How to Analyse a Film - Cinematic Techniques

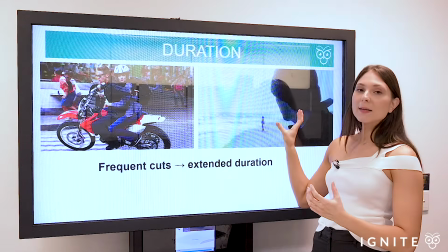[4:01]
Whenever we have less frequent cuts and a longer duration to the shot,
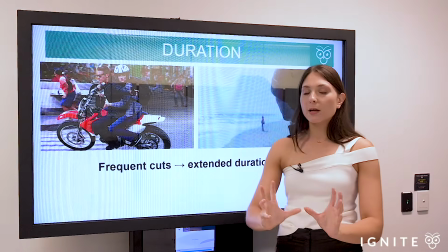[4:06]
that may have the effect of calming down the audience or focalizing the emotions of characters.
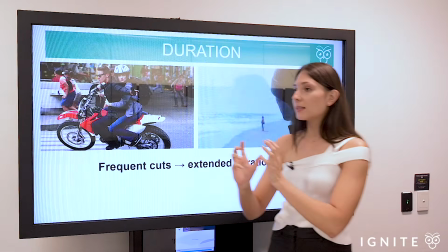[4:11]
So it's important to consider, yes, what is the actual shot angle that's being used,
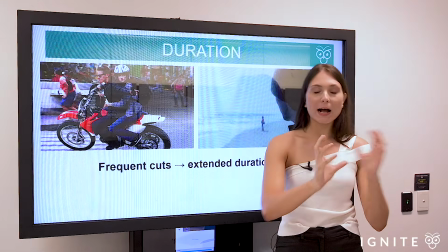[4:15]
then consider the duration of the shot and how that may implicate the tone of the particular sequence.
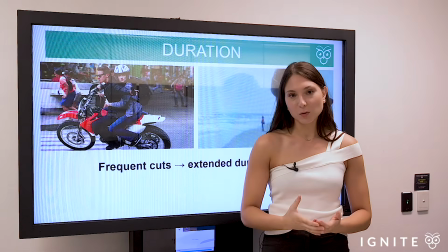[4:21]
Duration is almost like the syntax in a particular written text, right? How long are the clauses?
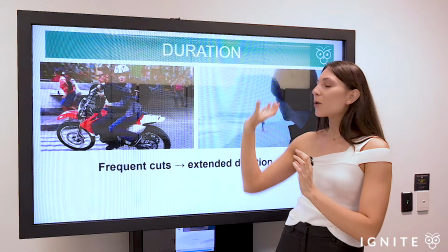[4:27]
How many clauses do we have within a sentence? Duration is almost like a cinematic equivalent of that particular technique.
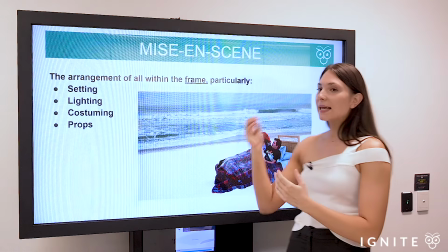[4:34]
All right, then we may consider mise-en-scene. Mise-en-scene literally translates to the composition of everything within the frame.
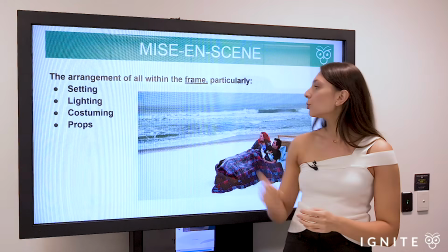[4:42]
Frame is the right technical term to use for the border of an image.
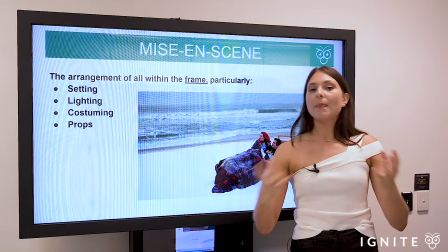[4:46]
Now, mise-en-scene is kind of like an umbrella term, and there are different aspects of cinematic form which sit within mise-en-scene.
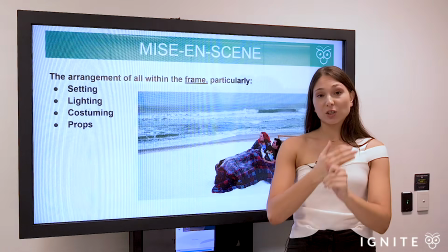[4:54]
Some of these aspects include the setting, so where are we actually placed within the film and what's the significance of that.
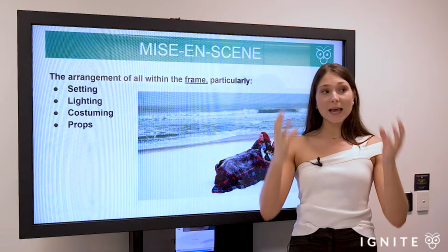[5:01]
Consider the lighting, typically what's illuminated within the shot is a focal point.
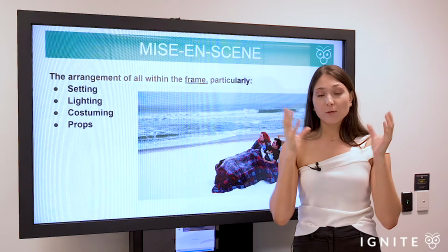[5:08]
If you want to consider what is salient within the frame, what the focal point is, lighting may also come into that.
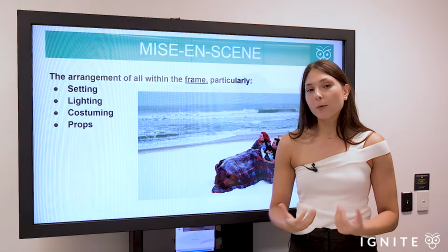[5:14]
And another aspect of lighting, a subpoint within it, is also chiaroscuro.
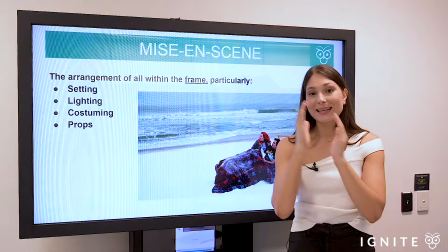[5:18]
If you have a stark contrast between lightness and darkness within the frame, that is referred to as chiaroscuro.
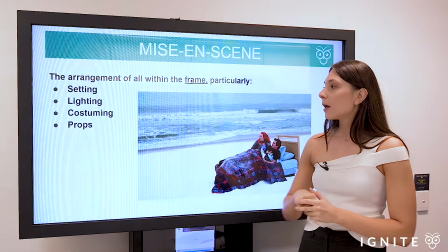[5:26]
So these are all within the mise-en-scene. You might consider the costuming,
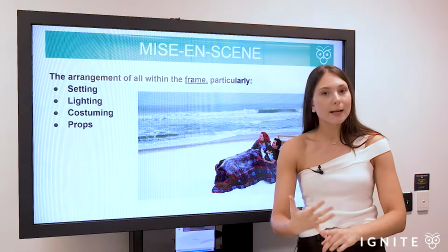[5:30]
so what characters are wearing and how that informs our understanding of the context of the film or the mood that is being conveyed of that particular scene.
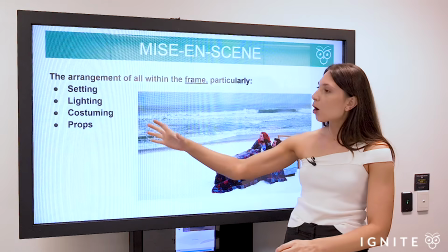[5:39]
And you might like to also consider props that are being used within the setting.
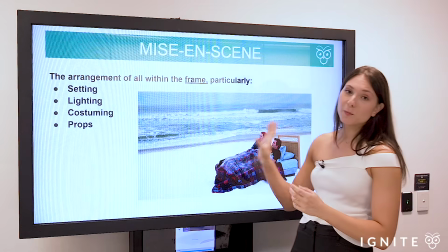[5:43]
So if you have a look at this particular shot, by the way, these images are from a really great film called Eternal Sunshine of the Spotless Mind,
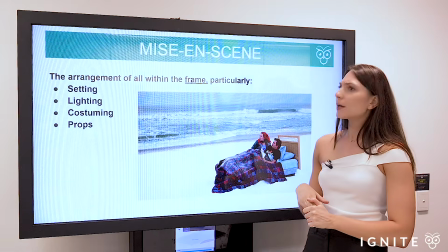[5:49]
and the director is Spike Jonze.
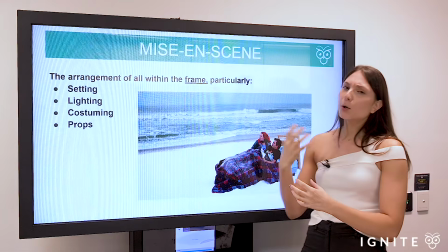[5:52]
And in this particular shot here, the film is very, very postmodern, and it plays around with the construction of meaning,
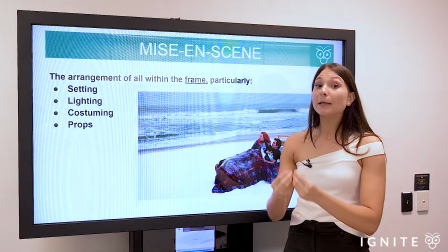[5:58]
and it really challenges a sense of linear progression from the audience perspective.
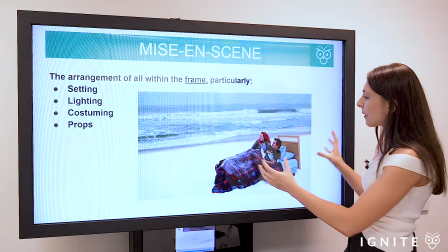[6:02]
And this very postmodern shot, we can see a bed is being inserted onto the beach,
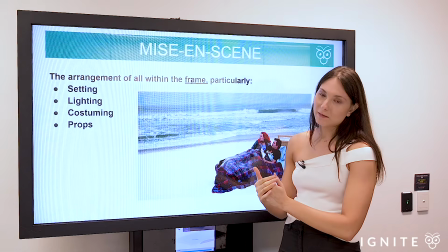[6:08]
and the effect of that is it plays around with the very non-literal meanings that are conveyed. It's almost like a dream interpretation in this sequence.
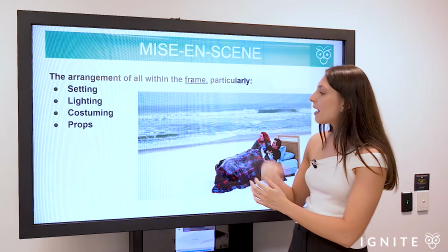[6:15]
But nonetheless, key aspects of mise-en-scene are the purity, the lightness of the beach,
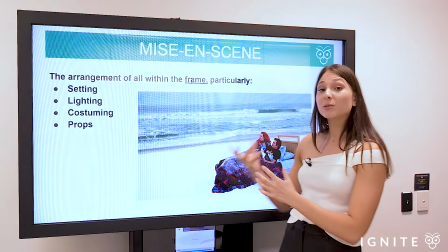[6:19]
how being within the natural environment informs and reflects the relationship between the characters.
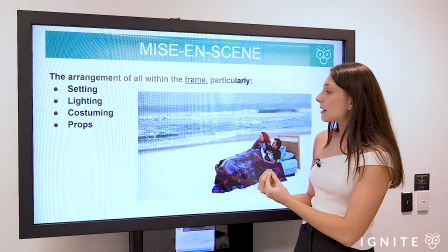[6:24]
The bed is typically an intimate setting, and yet it's juxtaposed against the openness of the natural environment.
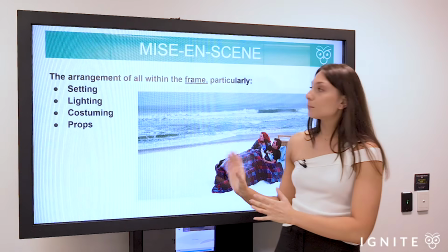[6:30]
All of these points that I'm mentioning are part of the mise-en-scene by way of example. Okay, so mise-en-scene is a useful aspect of form to consider whenever you're looking at film.
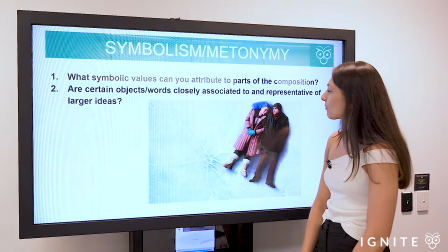[6:40]
All right.
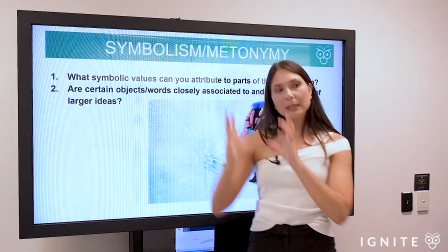[6:41]
Then once you've kind of broken down, you start with the shot, all right, consider the duration of the shots, how does that inform tone, consider the mise-en-scene.
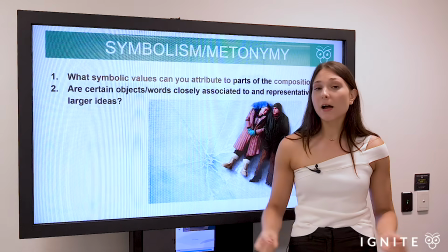[6:49]
You may then like to go a bit deeper and start to think about any symbolic values we can construe from the film or any metonymic values.
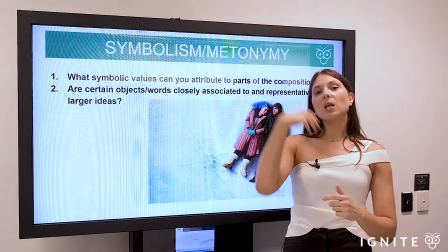[6:57]
So by symbolism, we mean what could the lighting symbolize within a particular scene?
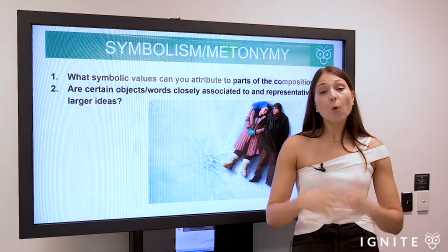[7:02]
Is there an object which holds symbolic value, or is it potentially metonymic for an idea?
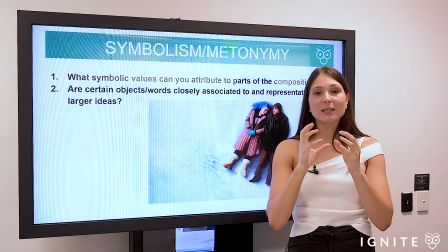[7:09]
Metonymy is when a word closely, or an object closely associated with another word, is used to substitute that other word.
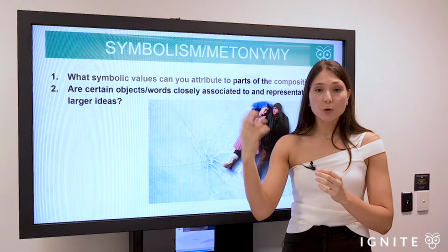[7:16]
For example, if you look at a crucifix or a cross, that's typically a metonym for religion more broadly.
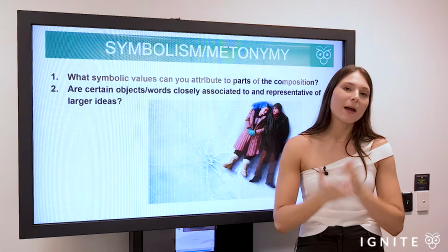[7:22]
So metonymy is slightly different to symbolism in that way. It's more literal, we could argue, than symbolism.
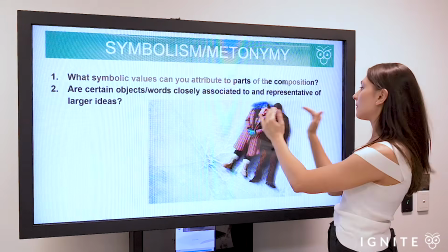[7:27]
But within this particular shot, we've got the bird's eye view, we've got the characters in eye contact, and then you've got this salient crack in the ice over here.
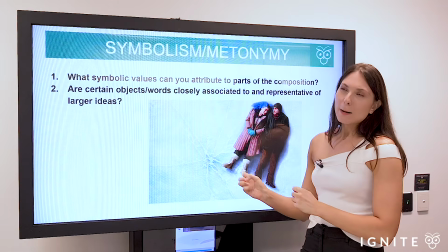[7:35]
Now, the film does trace a problematic relationship between these two characters,
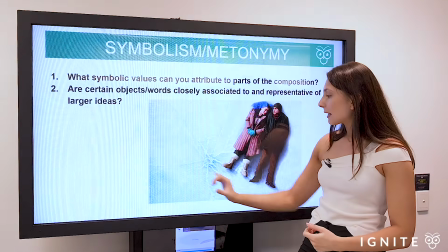[7:40]
so one could argue within the context of the film, the crack here foregrounds or symbolizes the cracks in their relationship.
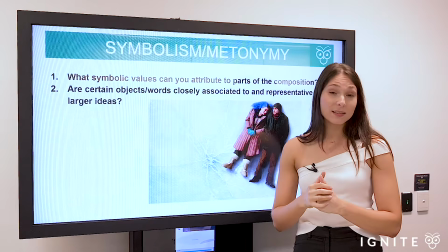[7:48]
In terms of mise-en-scene, we can consider the composition of the shot.
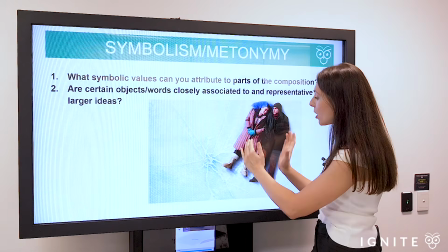[7:52]
One could argue that their placement just right of the crack
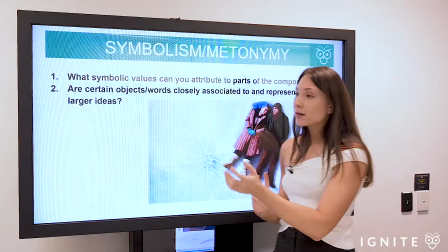[7:57]
perhaps foregrounds their ability to navigate the relationship and scoot beyond the cracks in that relationship to make this relationship survive.
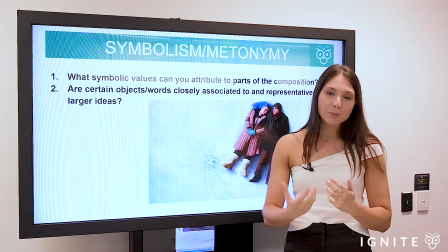[8:05]
Anyway, that's a bit of an example of how you can construe symbolic meanings or metonymic meanings within the text.